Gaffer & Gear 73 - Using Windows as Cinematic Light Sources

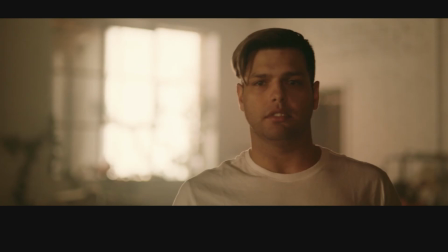[12:22]
Now, in this shot, it's pretty obvious that Brett's kicker or scratch light is the window that's directly behind him.
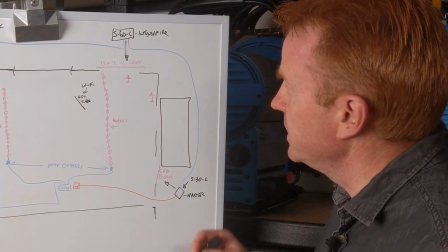[12:28]
But his key light is actually this window up here.
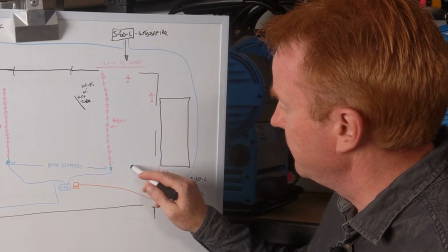[12:31]
Now, in between Brett and the window, so Brett was about here, we had our 4x4 frame just to reduce the light a little bit.
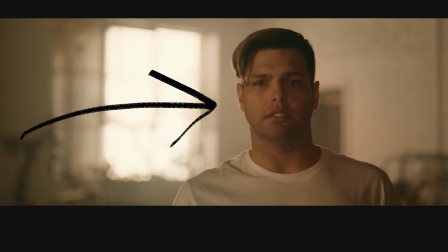[12:39]
And previously I said it was a quarter grid, but I think it might have actually been a silk.
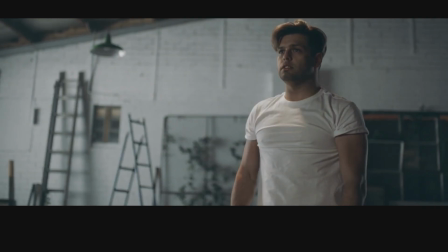[12:44]
So the next shot is after the festoons have faded. So he's standing roughly about here.
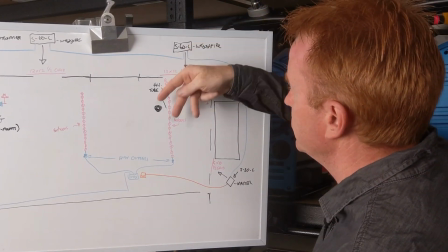[12:51]
His key light is a back edged through this window. So basically that window is his 10-foot key light.
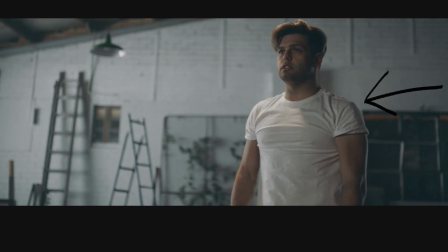[12:58]
His scratch light on his shoulder, or his kicker light, is coming from this window down here.
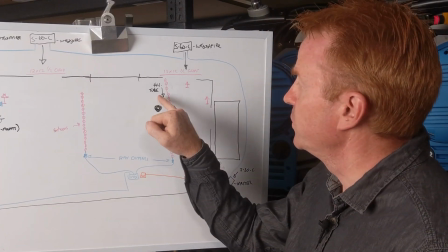[13:04]
And his hair light is the 4-foot tube that we've managed to cram into the ceiling.
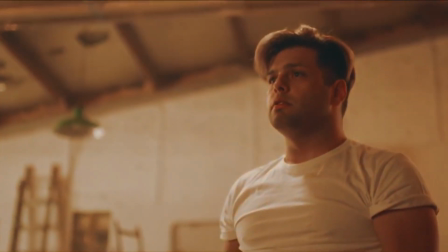[13:11]
And as we faded the festoons down, we changed the colour coming in through the windows.
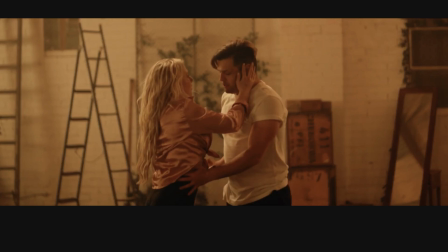[13:18]
Now in the next shot, they're standing in roughly the same position, but the camera is facing this way.
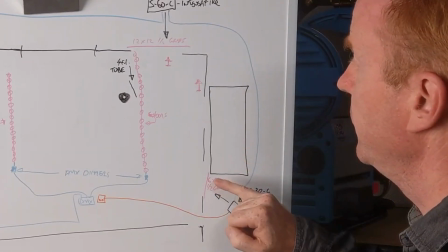[13:23]
So we've got this window here and this window here, along with the festoons, beautifully edge lighting them.
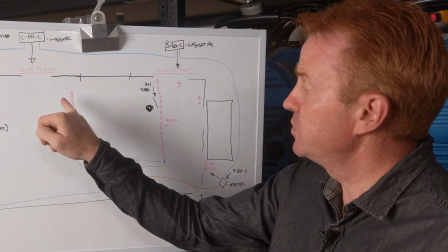[13:33]
Their key light is this row of festoons over here.
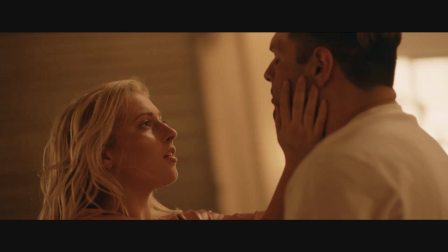[13:39]
In this shot, our performers are standing in the same spot, but our camera is shooting this way.
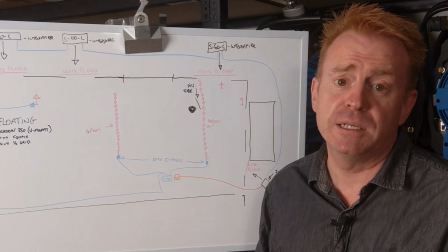[13:45]
The overall ambience is supplied by the festoons,
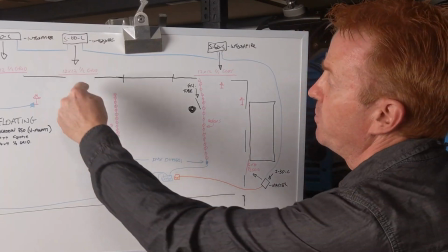[13:48]
and our kick lights or scratch light is supplied by light coming through this window and light coming through this window.
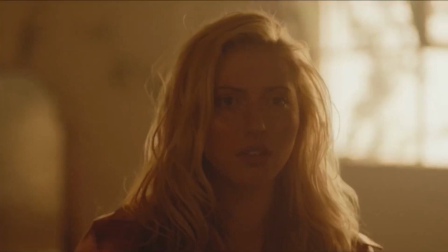[13:57]
The next shot is my favourite shot for lighting in the whole clip, and actually all of 2019, because it conveys so much emotion.
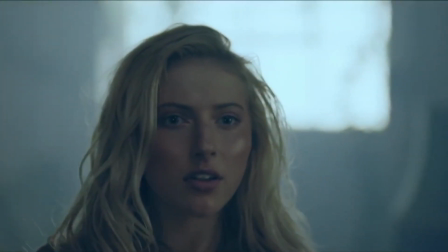[14:04]
And it's not just because the colour of the light changed. If you have a look at the shot at the start, her eyes are dead.
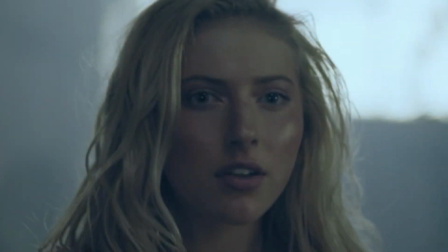[14:10]
There's no reflections in her eyes. And then at the end of the shot, there's lots of reflections.
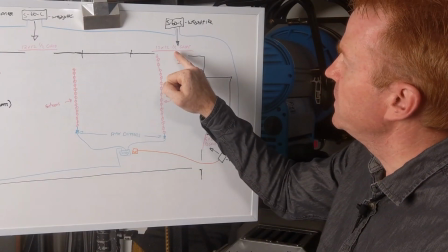[14:16]
So basically, when she started out here, she was on an angle where this window couldn't give her an eye light or a catch light.
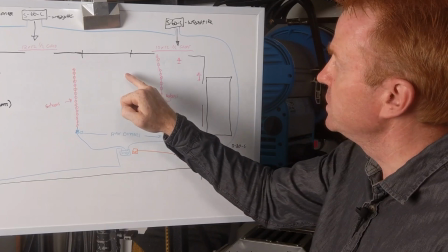[14:24]
And as she walked towards it, it gave her a catch light.
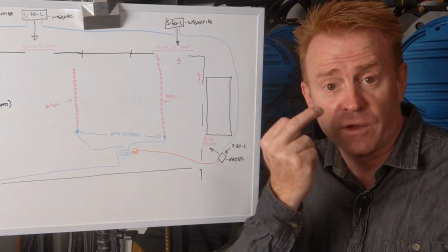[14:28]
Now, the other thing too is the other catch light that's in her eyes is coming from this window down here.
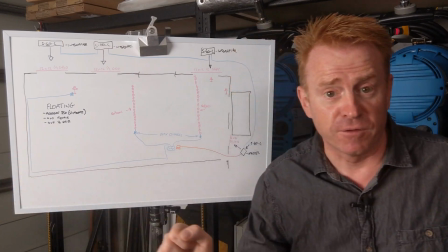[14:33]
Now, as she moved forwards, we had a floppy blocking that, and we moved that floppy out of the way so that the reflections would be apparent in her eyes.
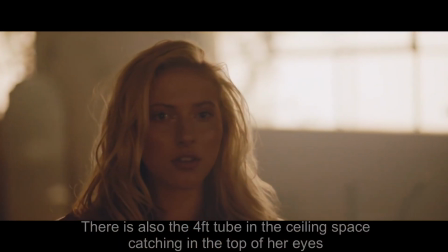So anyway, before I finish off by showing the clip, big thank you again to Daniel Dunn, the DOP, for letting me show his work and talk about his work, and also for getting me on the job. It was a lot of fun. And also to Greg Kelly, the director again. There is also, in the description below, there is a list of full credits because everybody put a lot of work into this and it just looks fantastic.
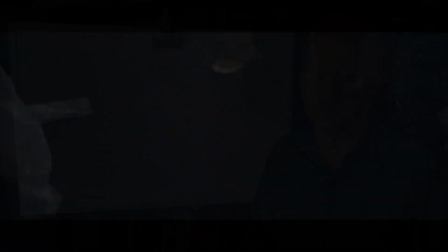[15:16]
I'm Andrew Locke. See you on the next episode of Gaffer and Gear.
We knew that it was our time.
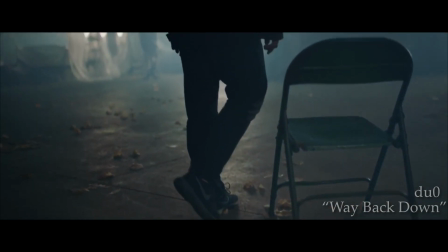[15:25] We made a life beneath those neon lights.
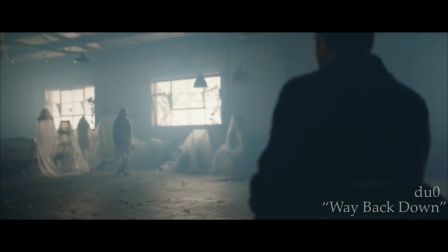[15:28] We tattooed our arms with flowers and guns and never stopped to question why.
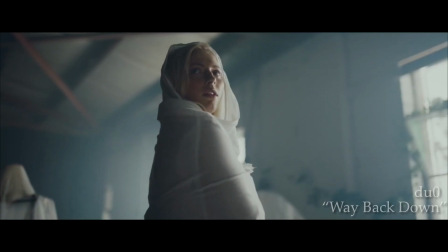[15:34] Drinking in the moonlight, we would never know where the sun would rise.
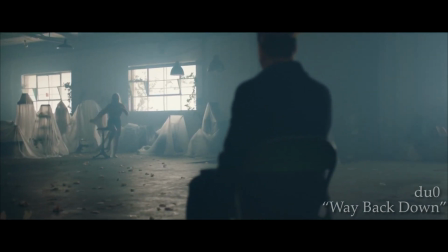[15:41] Out on our own, on the tips of our toes. You were manic, but you were mine.
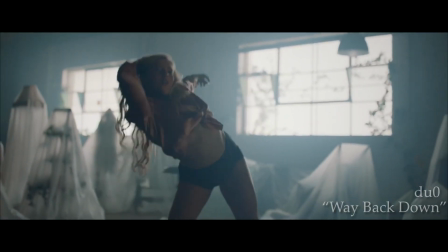[15:47] And it's the edge of the view. There's been no one after you.
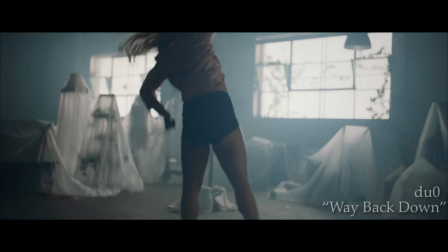[15:54] Stared into the sun, watched it flame out. Everything's dark on the way back down.
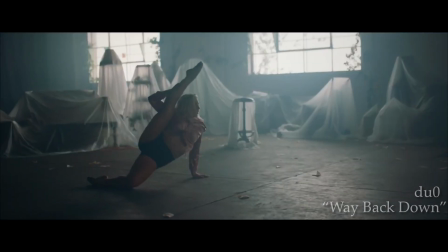[16:02] Edge of the high, and we both left it behind.
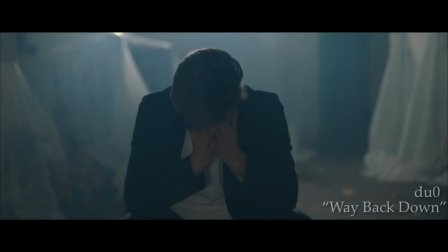[16:07] Stared into the sun, watched it flame out. Everything is stuck on the way back down.